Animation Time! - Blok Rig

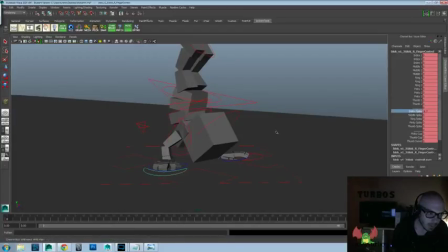And let's get a little bit, I didn't really do much for hand posing to start off with, so let's get a little bit of spray there.
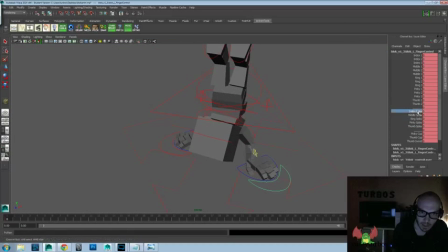And let's go to the other side and drag that one.
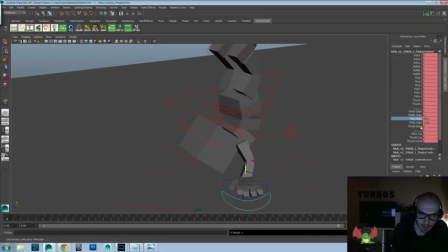Pull that one out. Just to get a little more interesting hand posing than what we had previously.
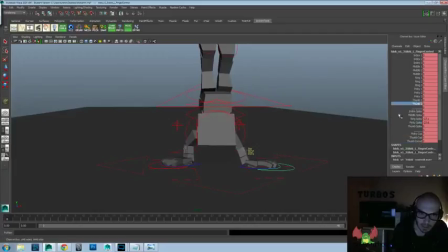And let's see if we can't get that thumb out of the ground there.
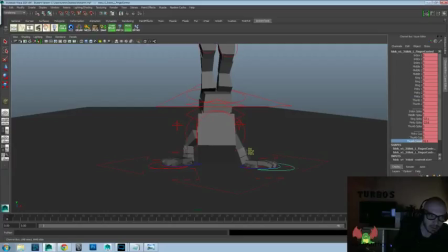Doesn't look like it gives us that option. Oh well.
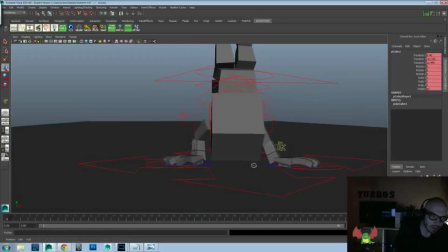We can always go ahead and redo our hand poses, but I think for the sake of time, we'll just keep it with what we have.
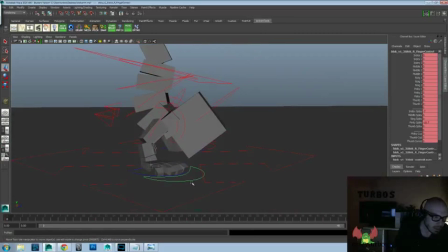So let's go ahead and get in those fingers. Again, we're just kind of lock down, similar to what the posing we had before.
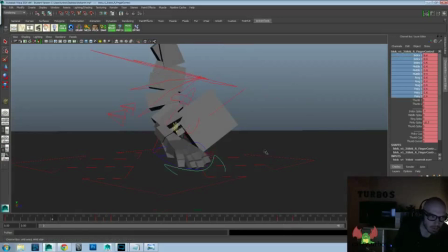And let's go ahead here, and we'll just grab one of those and we'll drag them a little bit. Stretch them out. Plant them down. Okay, I'm going to drag them here. Stretch them out and plant them down. So let's see.
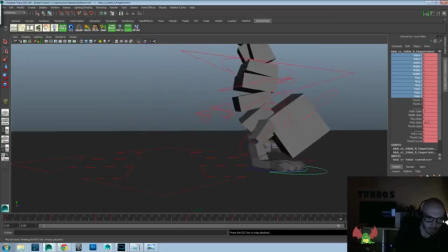I think for our stretch out, we'll do that one frame before. Let's see.
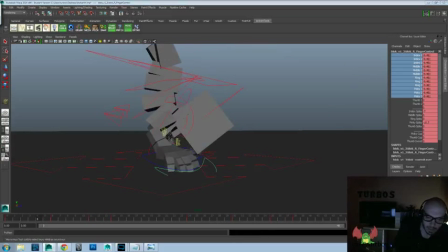And maybe a little less.
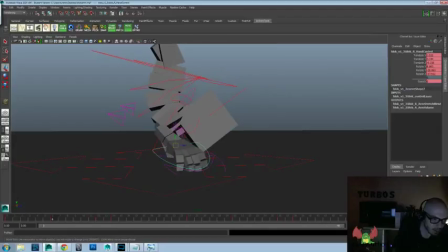Here, I think we're going to need to raise that hand pose up a little bit more. Make sure it's out of the ground. And now let's get into doing some variation here. We'll grab what's index 1. It's the base.
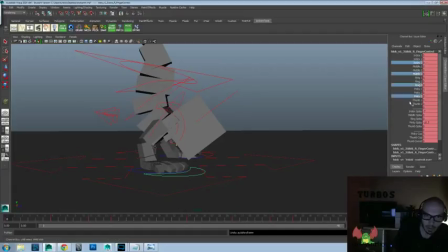Okay, so we want 3, 3, 3, 3. And we'll go all the 2s too. And we'll go ahead and delete those.
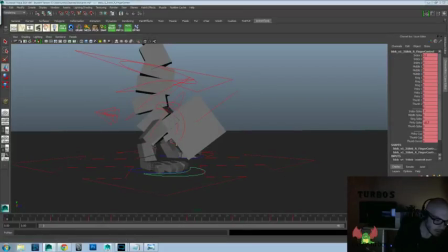Let's try it again. 2 and 3, and 2 and 3, and 2 and 3, and 2 and 3. And we're going to delete those. And let's just grab all the 3s, which is just the tips.
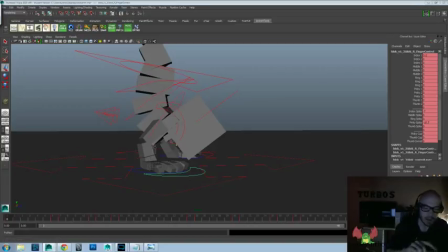We're just doing this so there's some of that successive movement where the base will move, then the mid, and the tip. Just adds that little bit of extra life into the fingers there.
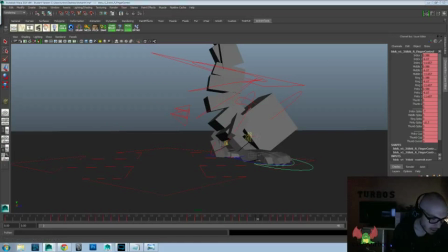And then let's go ahead and take the index and we'll push that forward a frame. And we'll take the pinky and we'll drag that back one frame as well. And that will give us that little bit of cupping movement throughout, which is led by one and followed by the other.
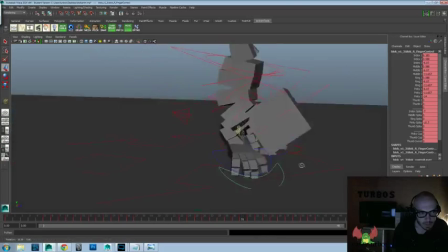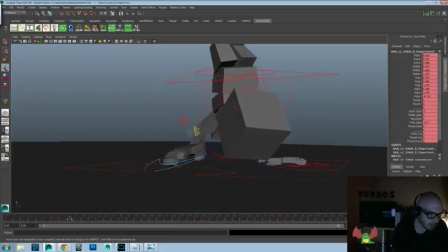And let's go ahead and see if we can't get a nice bit of thumb in here as well. Do a little bit of thumb. See, there's no drag or anything. Can't get any rotate.
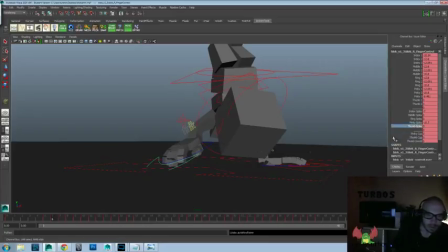So, what's this thumb splay? There we go. There's the thumb splay. Let's move that out. There's that pinky splay.
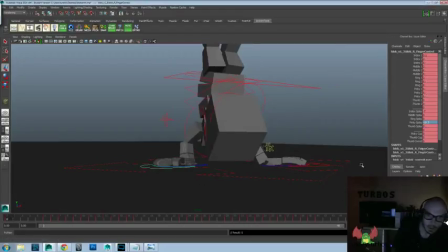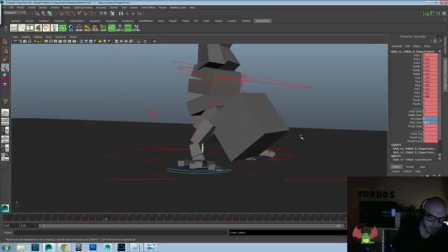Actually, keep that.